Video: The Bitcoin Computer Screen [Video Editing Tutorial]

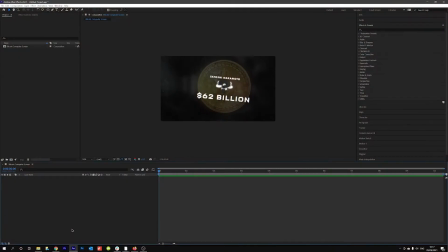[0:05]
Hello patrons, welcome to a brand new editing tutorial. This is going to be a tutorial sort of covering one of the visuals that you see in the Bitcoin series at the moment, which I've been working on, and that is the sort of computer digital look.
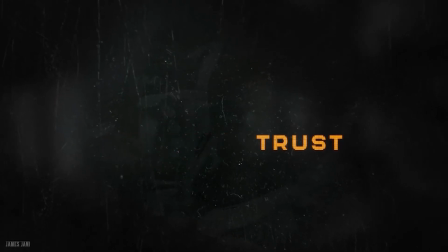[0:20]
This is sort of, because I know a few of you have been asking about several different tutorials around some of the effects and things that I use of the Bitcoin series. And so this is kind of going to be part of a chain of tutorials really. And it's very interesting, but I thought I would start with this specifically, like recreating this visual, because it is so interesting to see actually how easy it is to do,
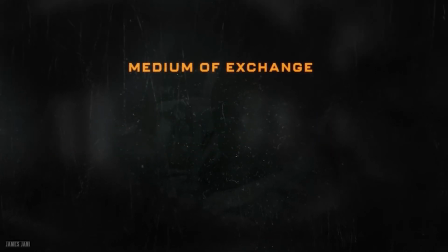[0:42]
but it looks very interesting on the audience's end because they don't know what's actually going on behind the scenes.
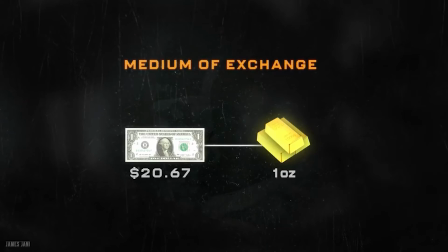[0:47]
But behind the scenes, it's really just a combination of like textures and overlays to create something that really looks like a computer screen, right?
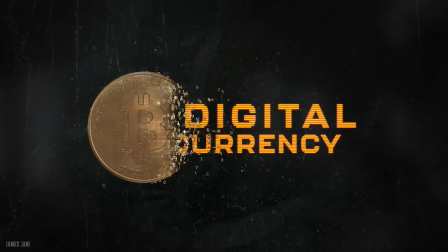[0:55]
And it almost ruins it for you when you know like how it was actually created. But obviously that's what editing tutorials are all about.
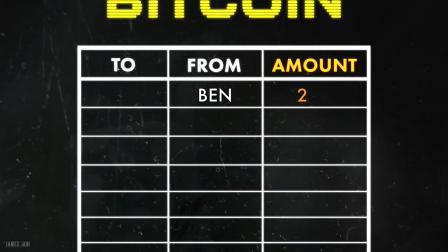[1:02]
They're about giving you the behind the scenes look of how a certain effect was created. So without further ado, let's get into it.
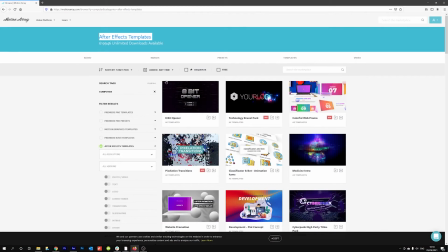[1:07]
Now, initially I was inspired by a After Effects template, which was on Motion Array, but for the life of me, I can't find it again, which is annoying because I do want to show you where I sort of get the inspiration for different ideas in the videos.
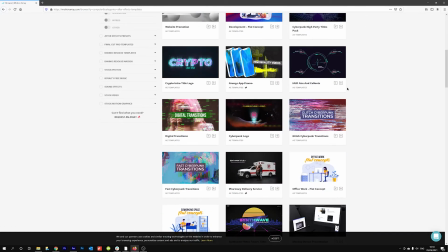[1:20]
And what you should know, and I really want to emphasize this, is that all kind of creative work, and really this can extend out to a lot of other work as well, it's a combination of a bunch of different ideas that somebody has seen from this person, that person, whatever, combined together to create their own unique thing. It's very difficult now to ever get like original work.
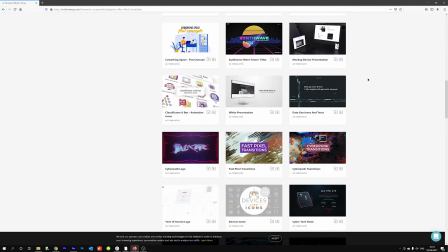[1:38]
It's always a combination of a bunch of things, but that's what makes it great. And I think that's common in all kinds of art.
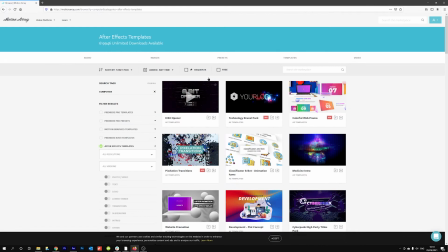[1:44]
So that being said, it was on Motion Array. It was like a sort of computer screen looking thing. I saw it, I clicked on it immediately.
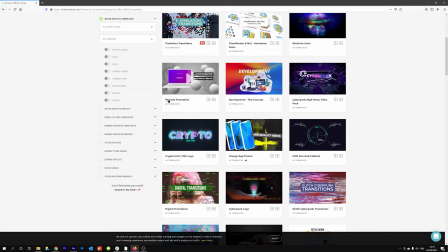[1:49]
I downloaded the template, just looked at the assets that they used and how they did it, and then sort of downloaded those assets and recreated a similar type of look, just fit more for the Bitcoin video series.
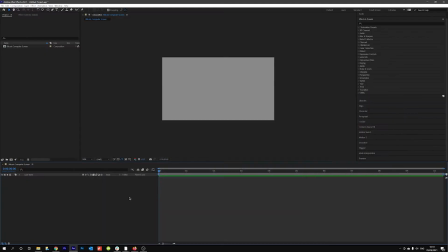[1:59]
So that being said, I will show you.
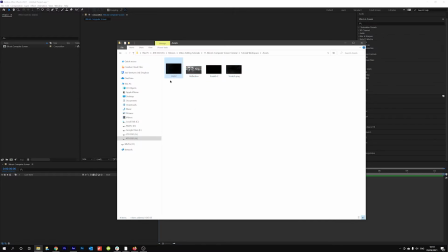[2:02]
So in this folder here, we've got all the assets that I had downloaded from that template, and you've got like a dust particle here.
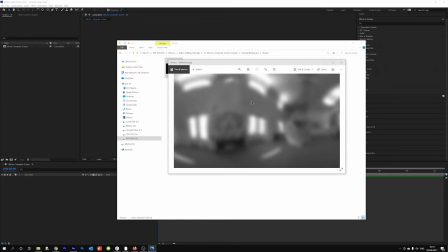[2:08]
You've got this reflection.png, which obviously looks like it's sort of like a reflection of something which is blurred out.
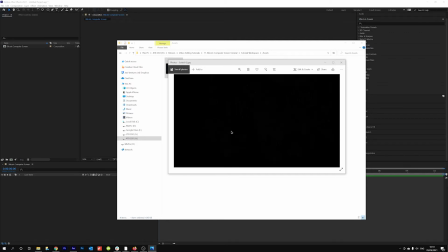[2:15]
You've got this, which is scratches, which is very hard to see on here, but you'll see it when it's in After Effects.
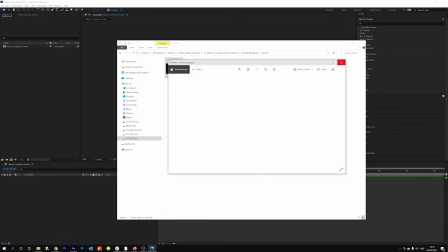[2:20]
And we got another scratches thing over here, which you can't see properly.
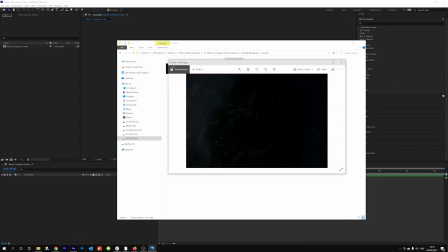[2:24]
I think it gets a bit weird on the sort of Windows photo viewer, but whatever.
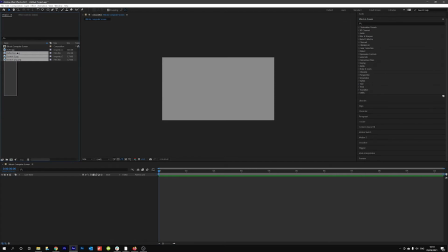[2:29]
We're going to take all of these. I'm going to drag them into After Effects. I'm going to show you how we sort of piece together this computer screen looking thing.
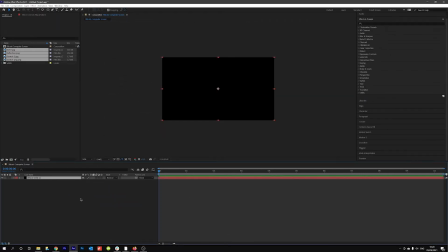[2:37]
First thing I'm going to do actually is I'm just going to create a new solid, a new black solid, and we're going to pop in, let's start with a reflection.
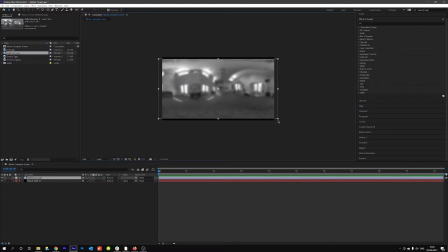[2:45]
So we got this reflection here. Obviously this doesn't look that great. I think we zoom in a little bit, and all we did here, there wasn't any change in the mode for this.
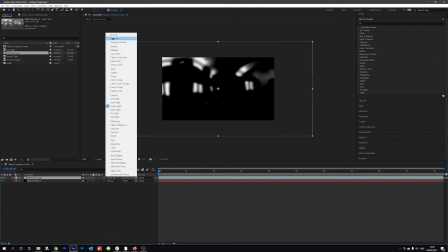[2:58]
It was just on a simple normal blending mode.
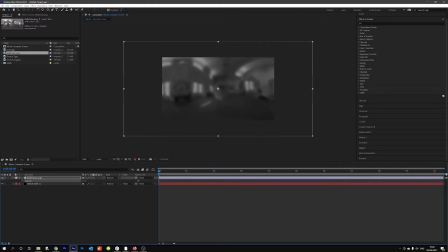[3:03]
Open up the opacity and just drag that down to something like this. So it almost looks like it's very faint, a very, very faint sort of reflection in what you can imagine would be a computer screen.
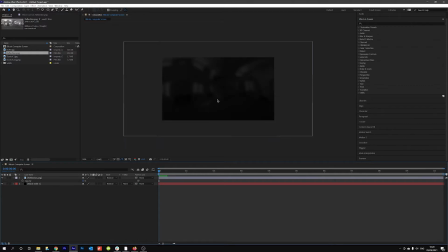[3:16]
And honestly, that already looks very interesting. It already looks very interesting. And in fact, if you were to if you did like 3D this layer, add in a camera and move the camera around, like it does look like there's an actual reflection in the background.
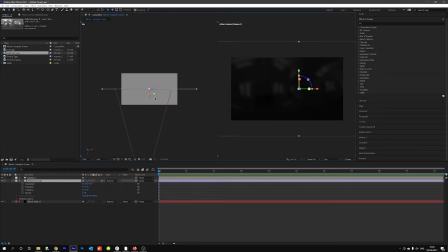[3:30]
In fact, if you like change where the view is of this layer on like a 3D screen, and then you have other things in there, it just looks so much better. But we'll kind of get onto that in just a second. Right now, let's just backspace all of this stuff that we did.
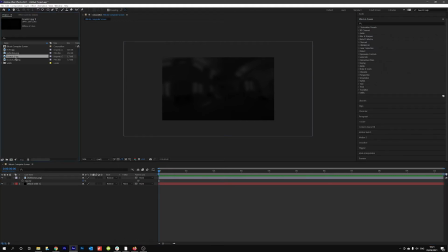[3:44]
So we've got the reflection in. Let's add in, let's see, the scratch. Yeah, maybe not that one. Let's try this scratch too, I think is, yeah, so this one is a little more interesting.
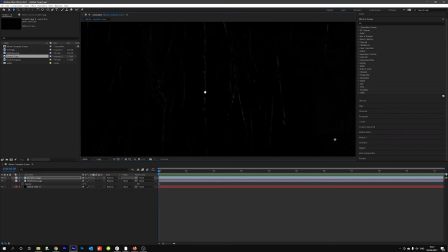[3:57]
This is just very subtle cracks that you can kind of see that sort of adds something a bit interesting to the computer screen. It's very, very subtle, just small cracks on a screen, almost like just little marks that you might see on, any kind of terminal.